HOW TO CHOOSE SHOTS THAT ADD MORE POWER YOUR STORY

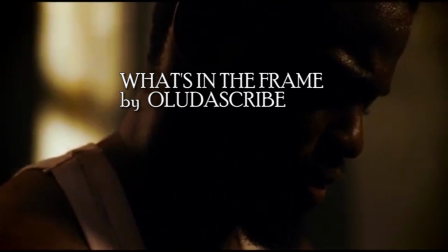[0:00]
Cinema is a visual language and though it has a background in theatre, what makes it different is the frame and how it's used.
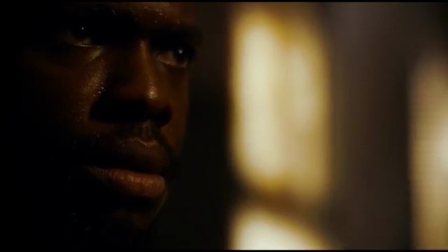[0:07]
How shots are composed. How they help tell the story or reveal character. There's a quote from Marty Scorsese.
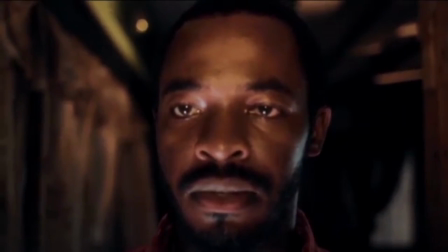[0:15]
Cinema is a matter of what's in the frame and what's outside the frame.
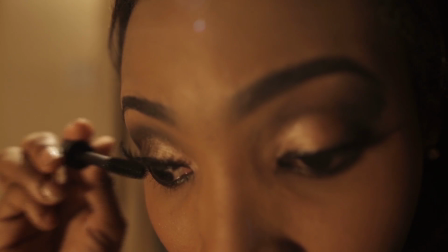[0:19]
Through composition, the director is telling the audience where to look at, what to look at and in what order.
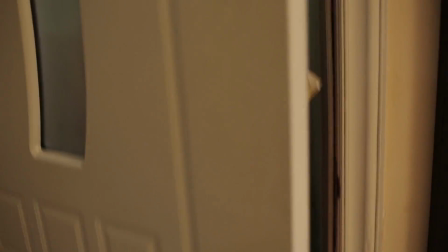[0:26]
Think of a frame as more than just an image, but as information. It's never enough to just shoot coverage and make up your mind in post.
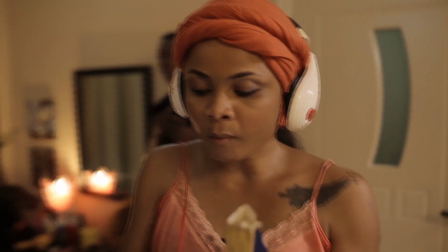[0:34]
Most important thing is why. Why are you showing this to the audience?
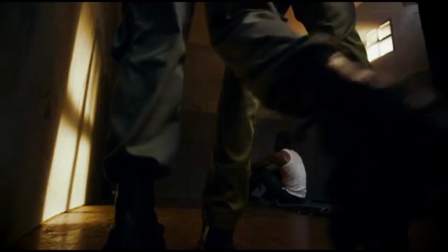[0:39]
Framing is about guiding the eye and attention on the view in an organized manner that conveys the meaning you wish to impart.
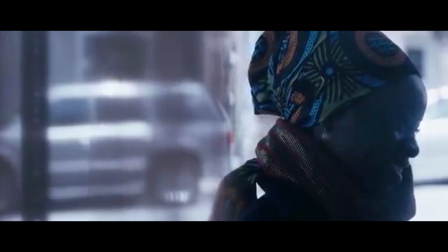[0:46]
Imposing a point of view. Through this, a director chooses what information you want you to focus on.
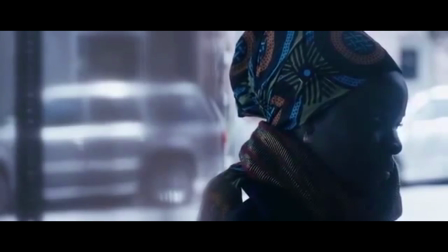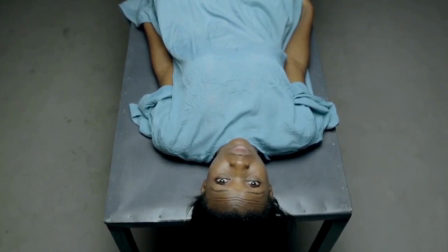[1:00]
How they choose to reveal another character, and when.
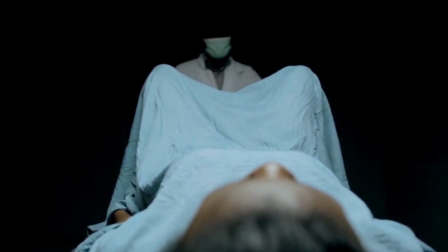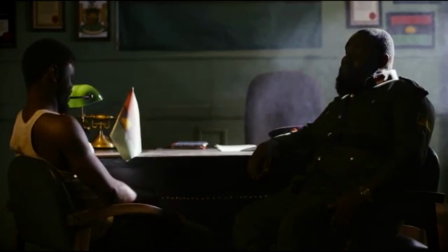[1:11]
How they show the relationship between two characters,
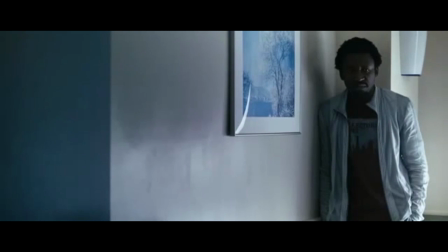[1:14]
showing the character feeling isolated, trapped,
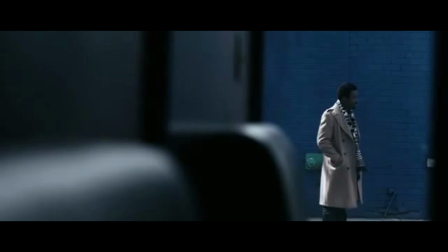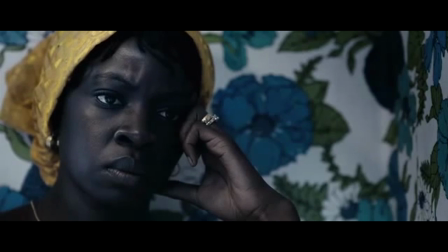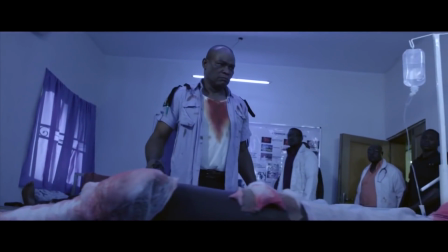[1:31]
but sometimes the director can choose to let the story unfold in a frame.
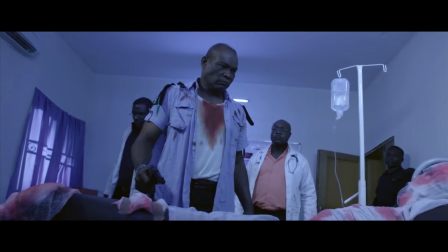[1:38]
In this scene from Mudoka Iekas No Good Turn,
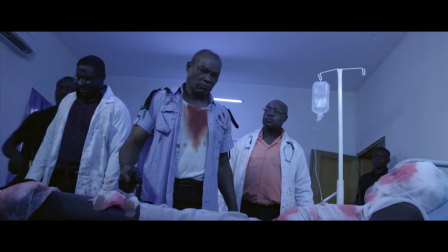[1:41]
there's been a terrorist attack and the bomb has been brought to hospital a police officer comes seeking revenge the
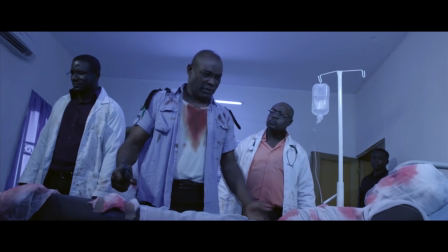[1:48]
director chose to let it all play out in a wide shot showing us all the characters at the same time allowing us to see all the emotions forward and contrast each other this could have been done with
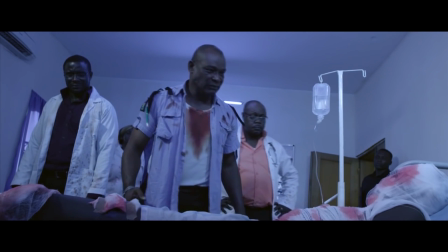[2:00]
singles cutting to each character's reveal showing us each character's emotion
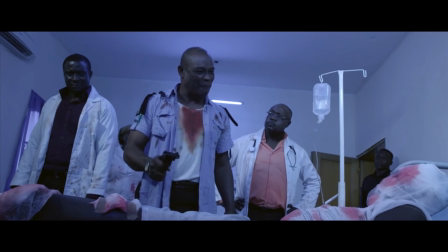[2:05]
but wouldn't have the same know how many people died in my station even
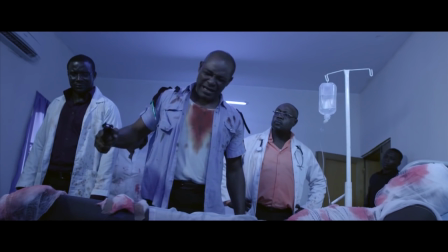[2:15]
even my own
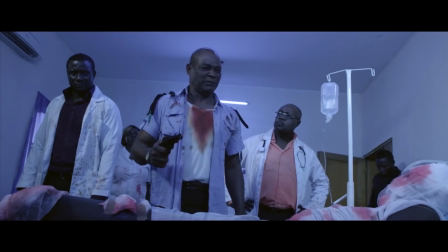[2:21]
here we see the concerned doctor the conflicted officer
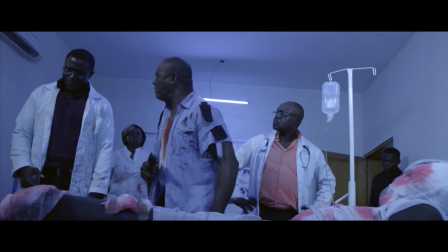[2:26]
the non-child and the answers different emotions all involved
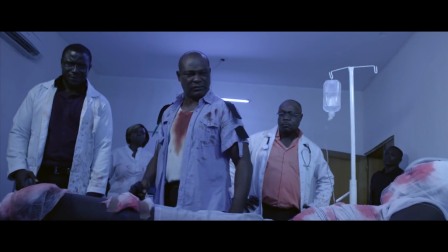[2:32]
in the same frame which allows us to pick who we want to focus on and see everything that's going on.
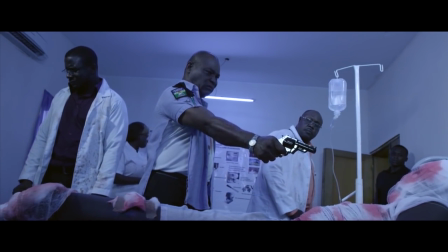[2:39]
Directing is about controlling information and delivering it to the audience exactly when they need it and withholding what they don't.
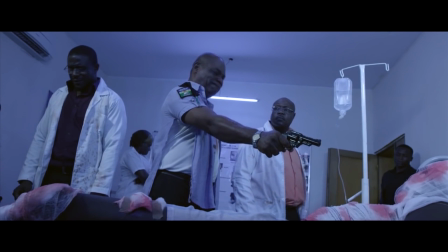[2:47]
So next time you frame in the shot, ask, what's in the frame?